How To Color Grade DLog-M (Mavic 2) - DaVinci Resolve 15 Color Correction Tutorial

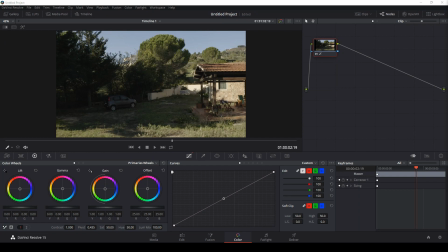0:04 Hey guys, Casey Ferris here. Thanks for checking out another video of mine here on YouTube. Today we are talking about color grading DLog-M footage. So we're going to go through just a little bit of a strategy on how to make your kind of flat gray looking Mavic 2 footage look nice,
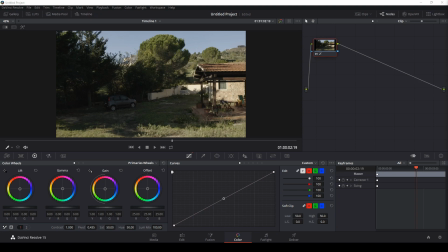0:24 as well as look at some quick ways to grade using our new LUTs from Ground Control Falcon 2. So here we have some ungraded footage from the Mavic 2. Big thanks to Simone Cabasino for sending this over for us to look at.
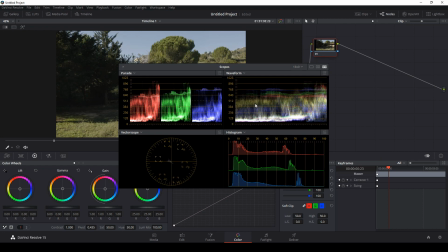0:39 And let's bring up our scopes. Look at what we got here. Start out with DLog-M footage.
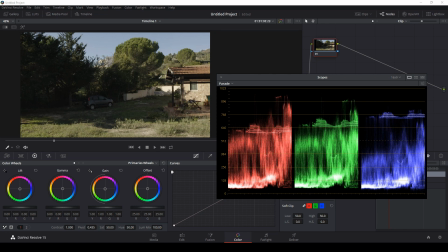0:45 Just like any kind of log footage, is generally a little bit desaturated. The shadows are lifted and the highlights aren't quite white. So really what we need to do to this image is a couple of things. We need to set the levels for the blacks. We need to set the levels for the whites. Adjust the midtones and the saturation.
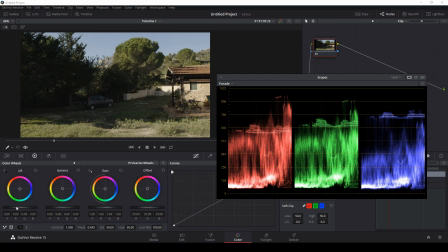1:03 So let's start out just with our lift control. I'm gonna roll down on this wheel here, just slowly until the bottom of my scope just gets to about zero.
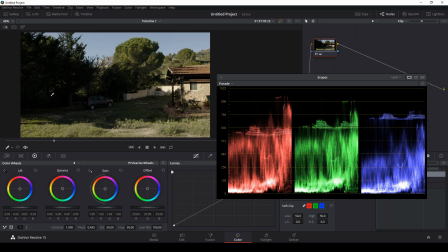1:15 That's probably a little bit too dark for this shot because back here in the trees, this isn't going to be exactly black. And you don't always stretch your colors out to be completely touching black and white, unless there actually is black and white in the shot.
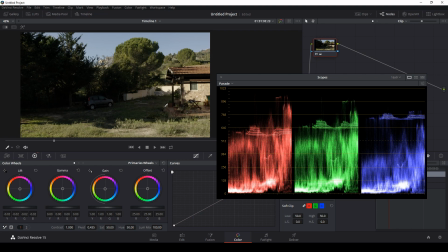1:30 But we're gonna start with that and see how it looks. Same thing for the gain. Brightest part of the image is right here on this fence, which we probably don't want 100% white.
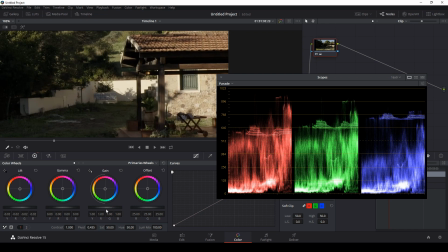1:42 It looks like it's kind of a cream colored fence, but I will boost that just a little bit and see if we can get away with it.
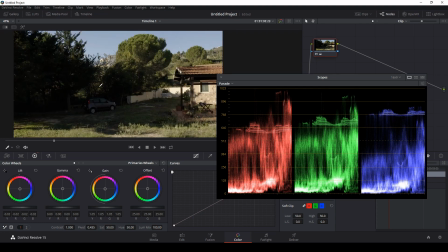1:51 I think that's pretty good. Next thing we're gonna do is adjust the midtones, which lives in the gamma. I'm just gonna boost that up a little bit and see how that looks.
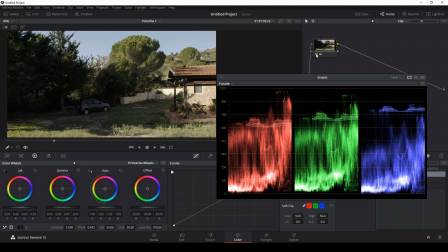2:01 Now we have pretty decent levels here. This is what we started with, and this is where we're at now.
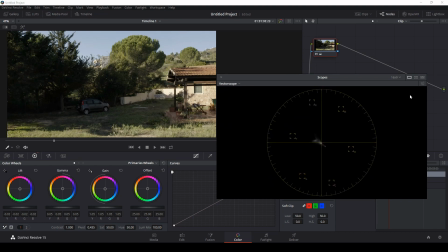2:09 I'm also gonna switch over to my vector scope, and I'm gonna turn up my brightness of my vector scope. And it looks like we could do to saturate this just a little more. So I'm just gonna roll up my saturation a little bit. I don't wanna go insane, like this is too much.
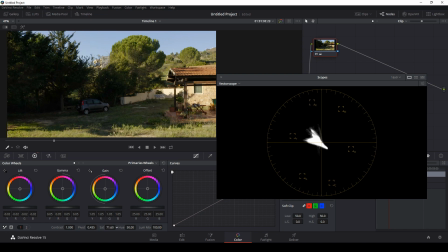2:25 These greens are looking kind of neon, but I'm gonna say somewhere in there is probably where we wanna be. Just adds a little bit. I'll put my scopes back down here.
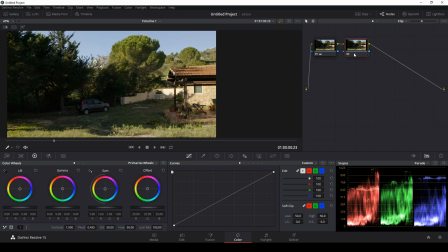2:41 That's looking okay for now. The other thing I'm gonna do is hit Alt-S, make a new node, and I'm gonna add a little S-curve to this.
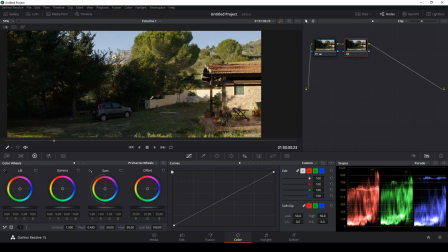2:49 That's just going to kind of take away some of the muddiness here, make it look a little more pleasing.
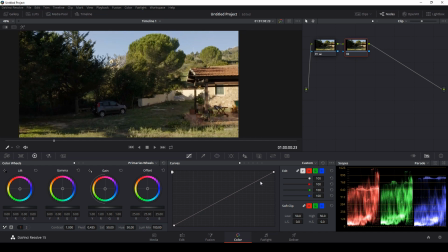2:55 And you don't generally want to just willy-nilly add a curve. It will look probably nicer if you do that, but it won't look the very best an image can look. You want to keep an eye on your image and your scopes while you adjust
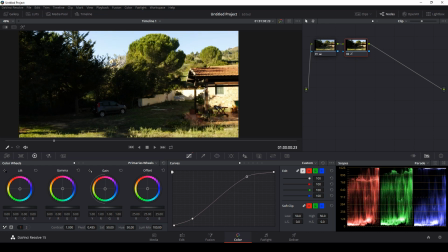3:13 this contrast curve because you don't want to blow things out like that. You want to keep it tasteful, you know? So maybe just a little bit in our highlights, and then our shadows here.
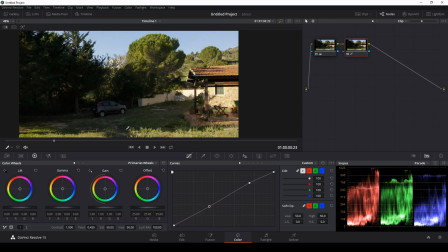3:27 I think I'm gonna bring this up a little, just so we keep some of this detail, and maybe just add a little tweak at the bottom. Because really, you're not just adjusting the contrast for the whole image, you're adjusting the contrast for each of the parts of the image.
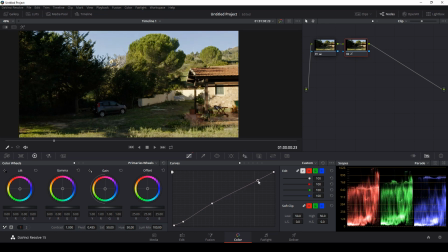3:45 Now I feel like these highlights are maybe a little bright, so maybe we'll do something like this. And now we kind of have a subtle contrast curve for the shadows as well as the highlights.
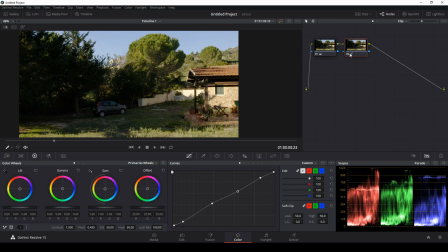4:01 Let's take a look. Here's before and here's after. Just kind of gives it a little bit of flavor. And we always want to look at it in motion because for some reason things look different when they're moving.